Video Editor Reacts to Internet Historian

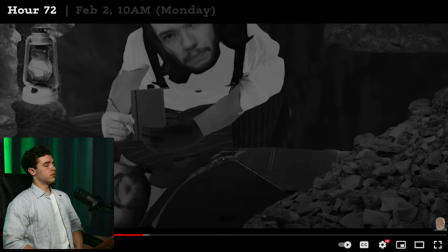(35:29) Ready to interview him. But Floyd didn't really answer any of his questions.
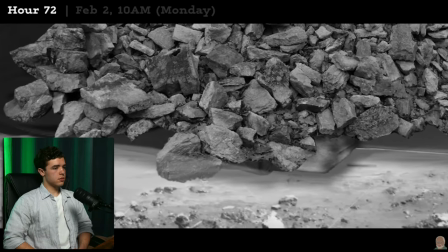(35:34) At the moment he is sitting in a pool of water that is 12 degrees, slowly sapping his body temperature.
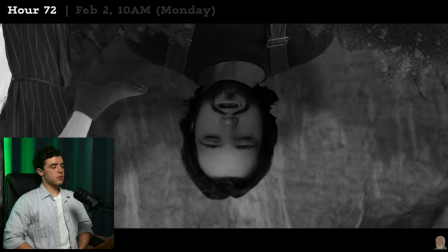(35:41) He is dying from exposure. The cold is diminishing Floyd's mental faculties, and he can barely make sentences.
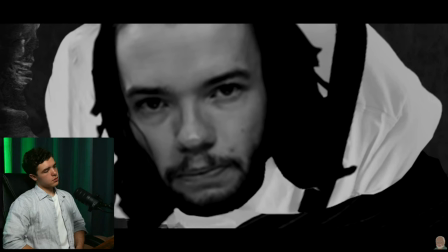(35:48) There's nothing Miller can do, so he hurriedly turns around.
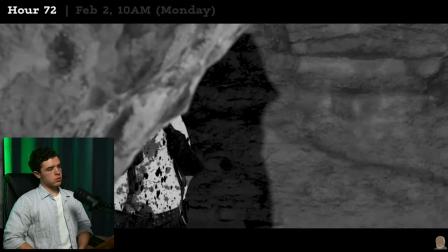(35:52) He worked his way back through the squeeze, past the turnaround room, and out into the daylight.
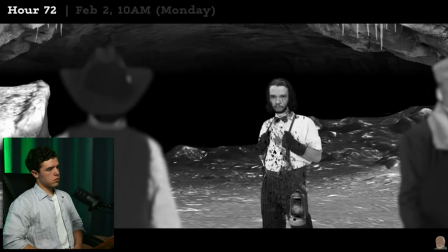(35:59) Homer turns to Miller. Proof that he had made it all the way to Floyd is soaked onto his mud-stained clothes.
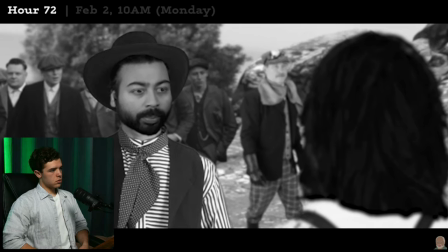(36:07) No longer frustrated with the young reporter, Instead, he excitedly runs over to him. You and me, together, we can get Floyd out of there.
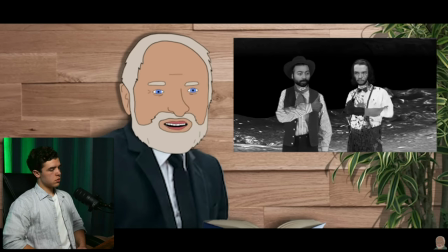(36:15) Now, there were two people who could help rescue Floyd.
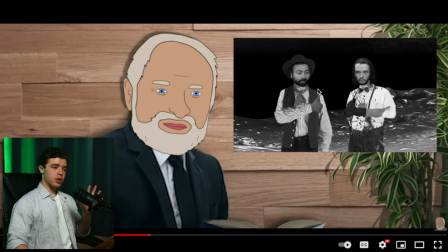(36:21)
So the music actually is going here, but they're also showing the story here. So that might be why they're continuing the music and not cutting abruptly.
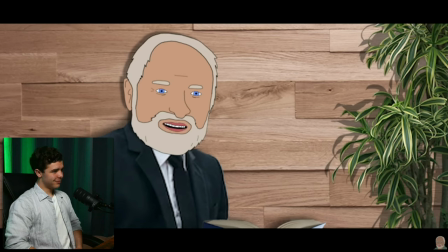(36:35) Now, helping with the rescue was not the only thing that Miller did for Floyd. perhaps even more
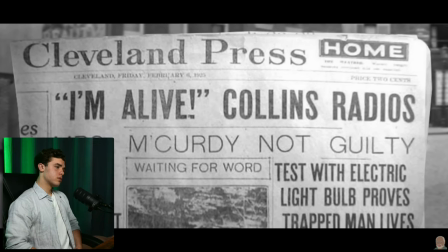(36:41) crucially his reporting was responsible for turning Floyd into a nationwide story
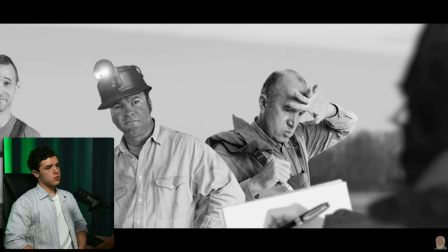(36:46) Miller took interviews relayed first-person accounts and would spend many hours
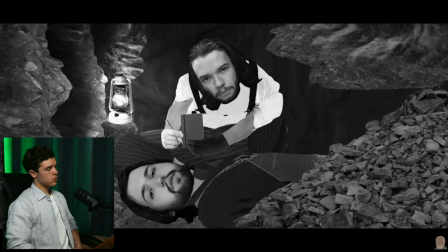(36:52) with Floyd himself in that cave he gave an insight into the story
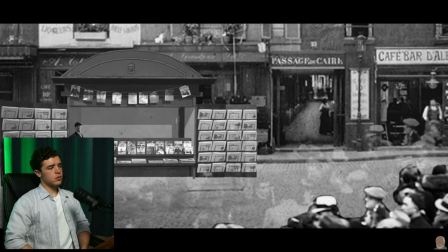(36:58) that only a first-person account could and in turn gave the public a figure who
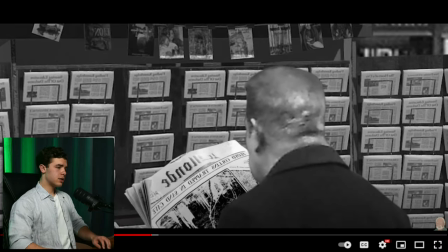(37:03) they would deeply relate to so yeah it's split up into sections that's cut out.
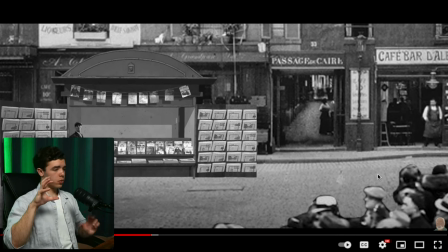(37:09)
I don't know where they got these photos from but like these people obviously the sound effect of people talking ambience builds up more the more people they add but and
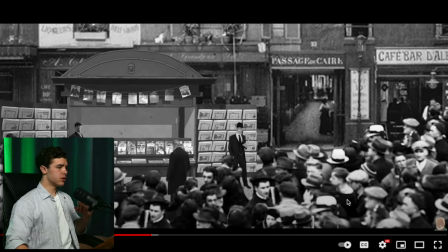(37:23)
in turn different gave the public a figure who they would deeply relate to.
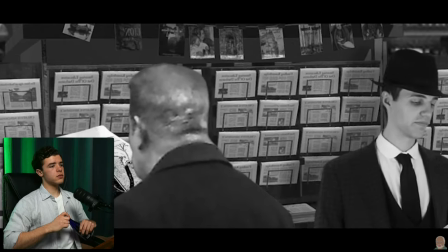(37:27) Updates to the story would be printed in over a thousand local and national newspapers.
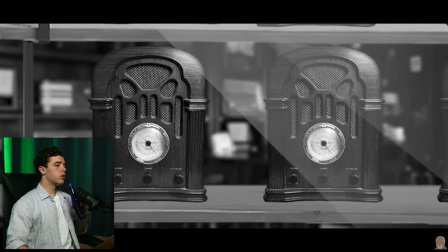(37:32) You couldn't escape it. It was also the era when radio became a regular feature for regular Americans.
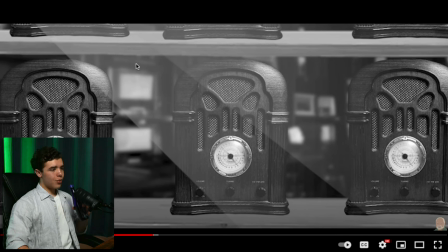(37:39) Radio allowed some...
They have this right here to indicate it's behind some glass.
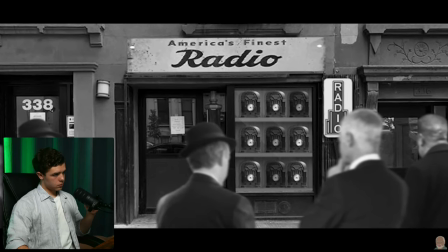(37:45) ...something new. Hourly updates. Letting people get engrossed into the story.
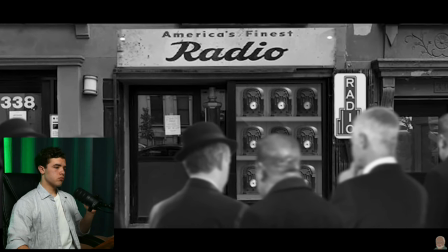(37:51) So, mostly thanks to Miller, the story of Floyd over the next week would grow and grow.
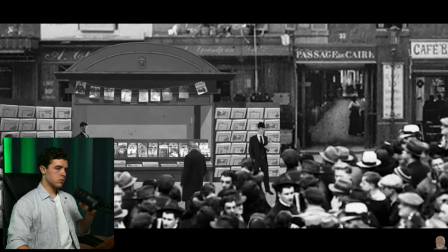(37:58) And everybody wanted to know. will this man make it back
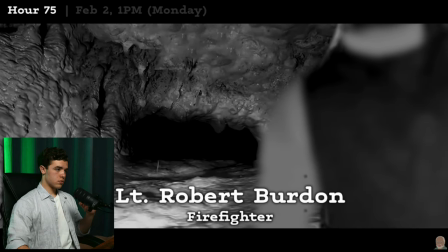(38:06) outside the cave someone new entered the story Robert Burton he would become the third man to reach Floyd a firefighter
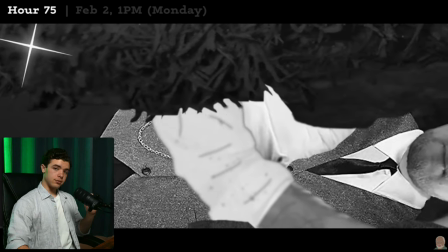(38:14) from Louisville thin frame but muscular he got scratched up pretty good and soaked by the pooling water but he made it through
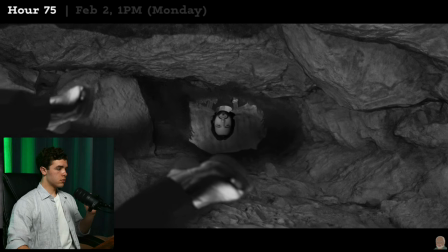(38:22) with little fuss and he confidently lowered himself down to Floyd's position
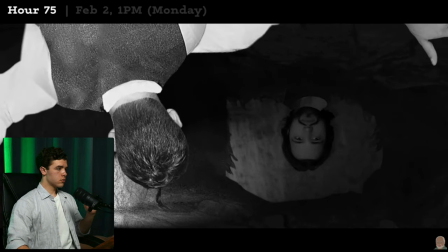(38:26) it was not an optimistic sight Floyd's condition was deteriorating
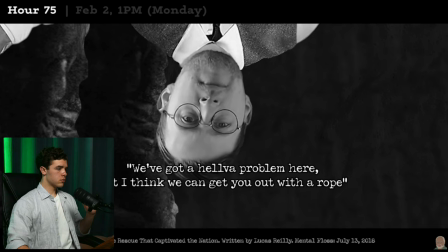(38:31) well we've got a heck of a problem here but I think I can get you out with a rope Floyd nods in approval go on we might just pull your bloody leg
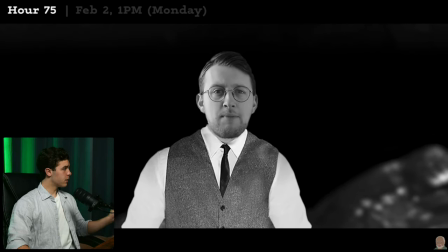(38:40) off just pull my leg off then get me out of here Herndon returned to the surface and faced the crowd at this point he announced we will attempt a
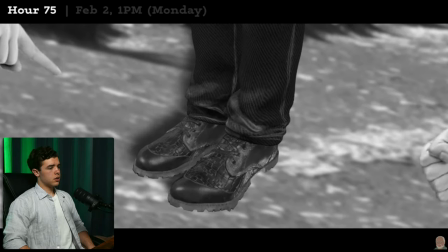(38:48) rope pull I don't know if that's a good idea you're just gonna tear his foot off yeah hold on what about the sharp rocks
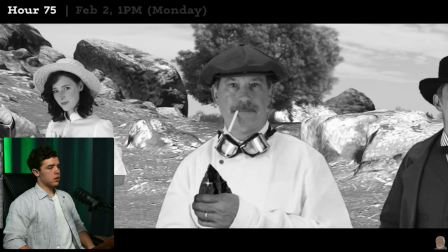(38:57) raking through all that and there'll barely be a body left to bring to the surface. A physician stepped forward with authority.
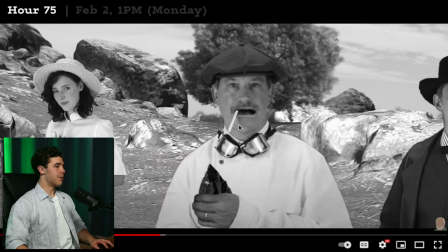(39:04)
How's my man talking with this in his mouth? Not falling out.
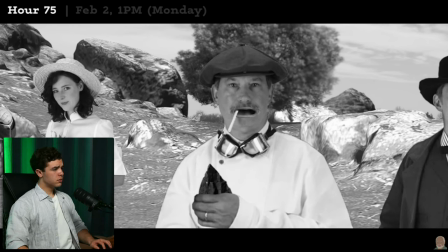(39:12) And there'll barely be a body left to bring to the surface. A physician stepped forward with authority.
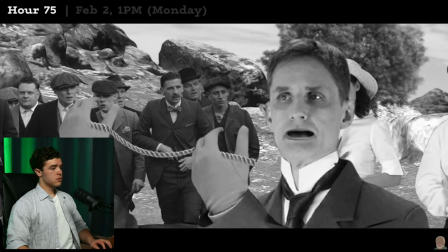(39:18) The ligaments in the foot are strong, but if you pull on the torso without a harness, all you'll likely do is tear his internal organs.
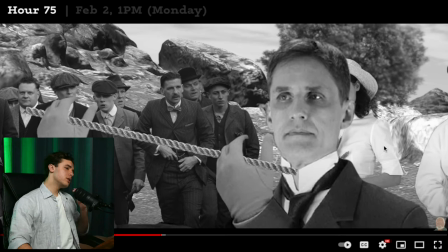(39:24)
I know there's a...